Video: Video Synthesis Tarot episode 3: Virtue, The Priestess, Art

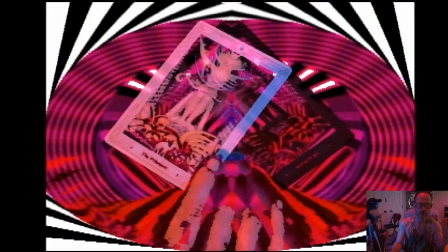(12:54)
And let's think about composition in 4-dimensional time.
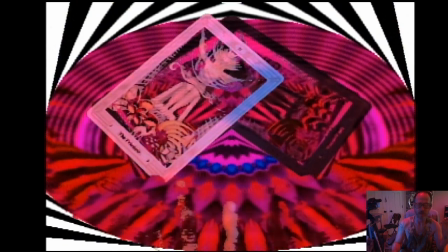(13:00)
So composition not just in space but in time.
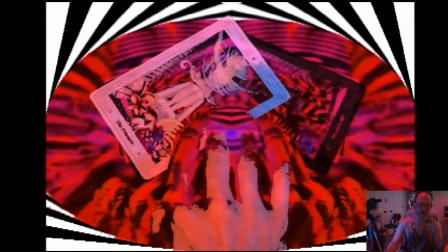(13:03)
So, of course, adding movement to things is pretty much the easiest way to get some more dynamic things happening.
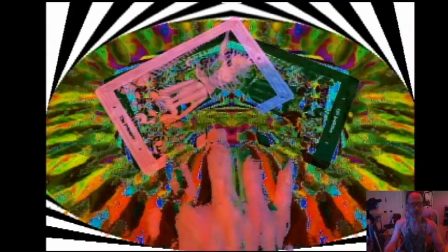(13:11)
Slowing down the amount of delay,
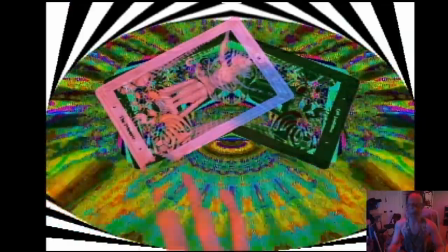(13:14)
I turn the delay down maybe to about like 1/4 or 1/3 of the time.
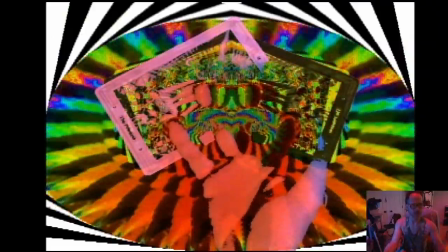(13:21)
So if it was sped up, this is where it's at. And I didn't want 4 rainbows, I just wanted a little bit of hue shifting.
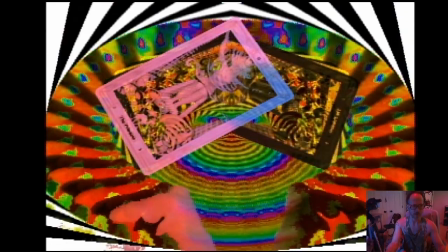(13:27)
There we go. So, a little bit of hue shifting, not so much rainbow.
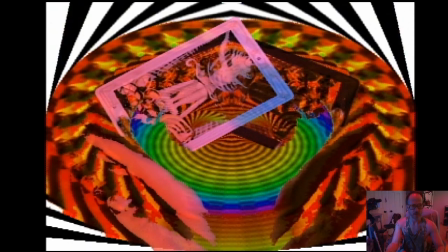(13:34)
And let's slow things down again.
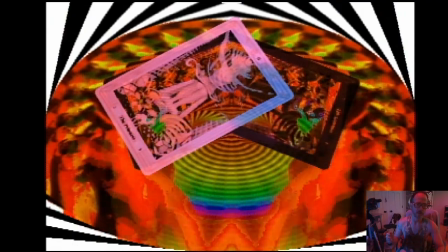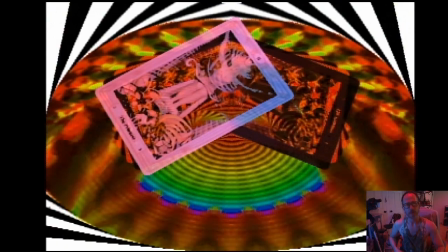(13:42)
So we have this sort of
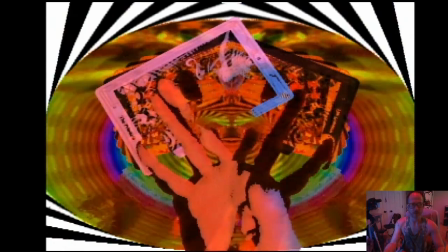(13:46)
this echoing effect, which to me sort of feels like what happens very often if you try very hard.
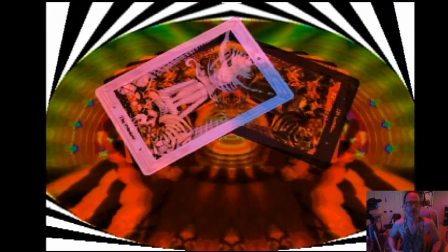(13:53)
When you try very hard to be conscious of your perception,
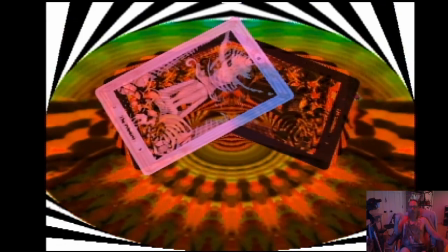(13:57)
a lot of times you can end up like amplifying things that you didn't really notice were there.
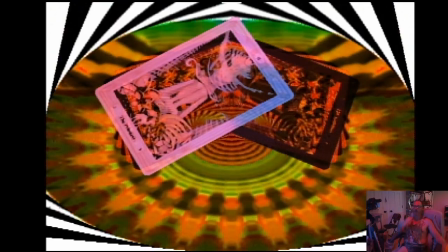(14:03)
Like, for example, something that's fun to do on, say,
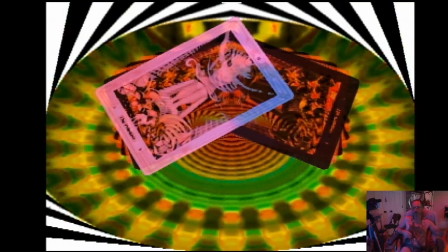(14:07)
a humid evening when there's a lot of moisture in the air, and it's dark out and you have like a street lamp nearby.
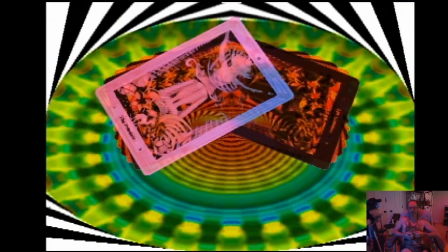(14:14)
Try to defocus your eyes, stare at the street lamp,
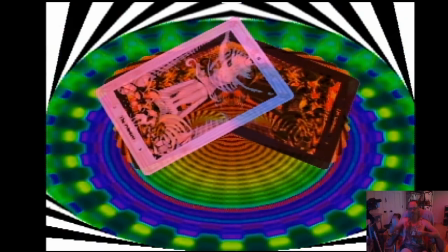(14:17)
and see how long it takes you to see this like sort of like halo of rainbow from the
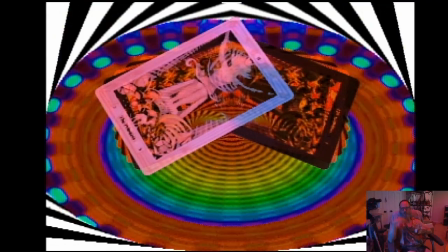(14:26)
what do you call it? The opalescence that happens from water vapor in the air.
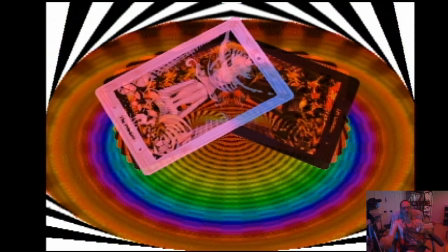(14:30)
And the more you look at it and the more you stare and the more you focus on it, the more it amplifies that kind of like rainbow thing.
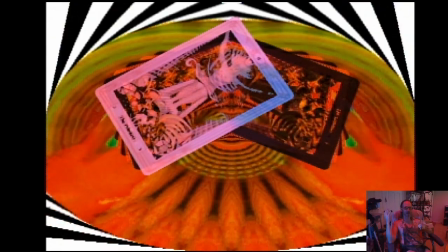(14:36)
And that's something I tend to think about when I get to like examine the kind of slow moving
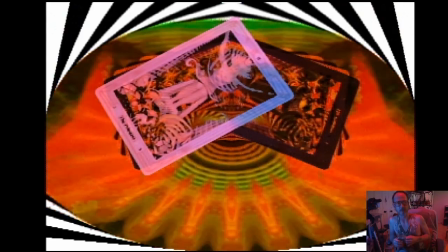(14:46)
color formations in a slower feedback loop.
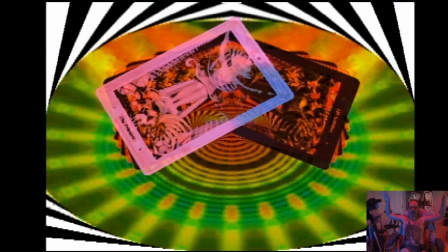(14:51)
And this ties in sort of conceptually with this veil of perception that we can see in this card, that the Priestess is sort of like,
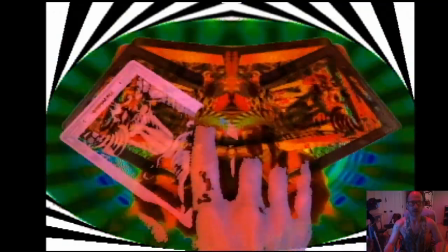(15:01)
the Priestess can partially be seen as a part of our brains,
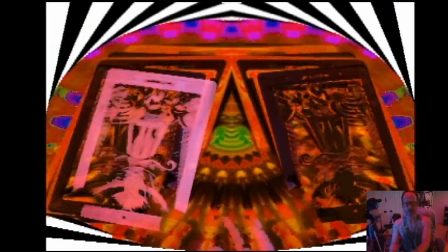(15:06)
which is perceiving, and not just perceiving, but like taking sensory data and constructing reality out of it.
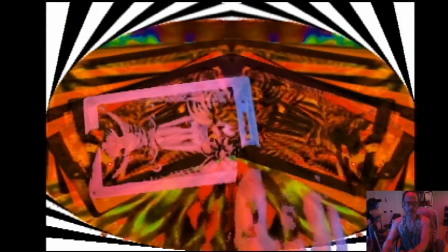(15:14)
So yeah, I think I'm pretty happy with how this is turning out.
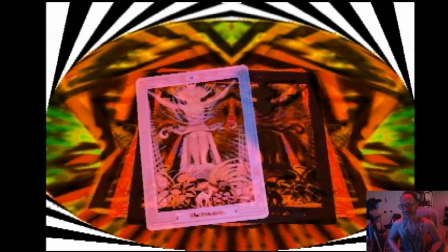(15:21)
Honestly, this episode might be my sloppiest yet, but I'm gonna keep on at it, I guess.
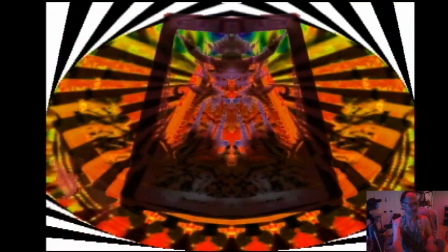(15:33)
Alright, Priestess. Let's reset again.
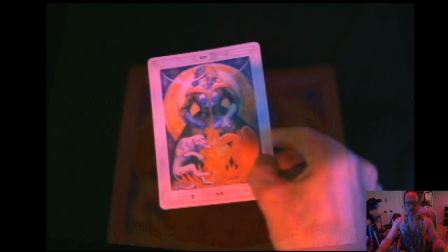(15:39)
Whoop. The final card here is art. Hey, reset.
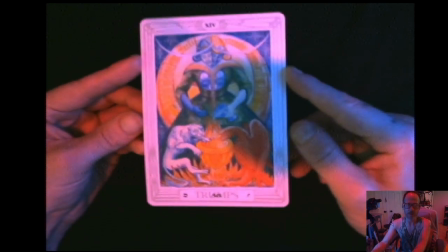(15:46)
So art in the Thoth deck was changed from temperance.
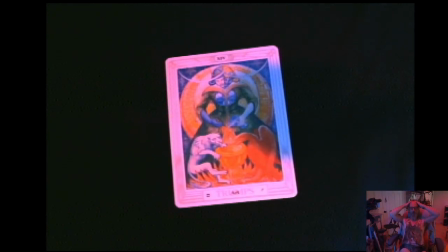(15:52)
So you look at like if you look at what temperance means, well, it's sort of like what we would think if you hear the word temperance nowadays. Might be like you think of like that's like a Puritan name, like that era of like Puritans,
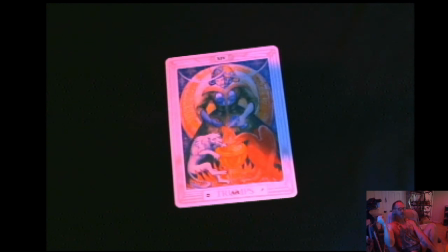(16:09)
Puritans who came here because nobody in Europe wanted to deal with their kind of like insane fundamentalist religion, and then they came over here and sort of founded the over here to the North America, United States, and sort of helped found this kind of
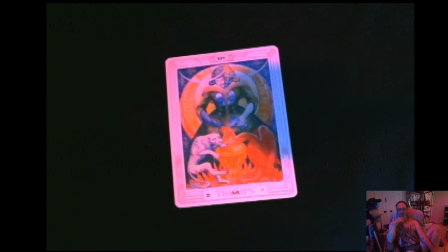(16:31)
mildly awful culture of like sexual shaming that we all sort of like have to deal with in the United States. But then they'd all have names like good wife, goody,
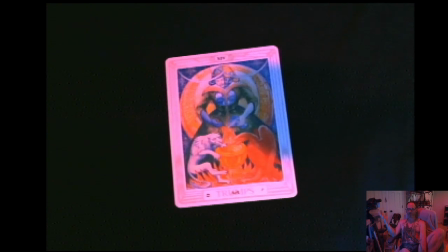(16:47)
temperance, prosperity, virtue.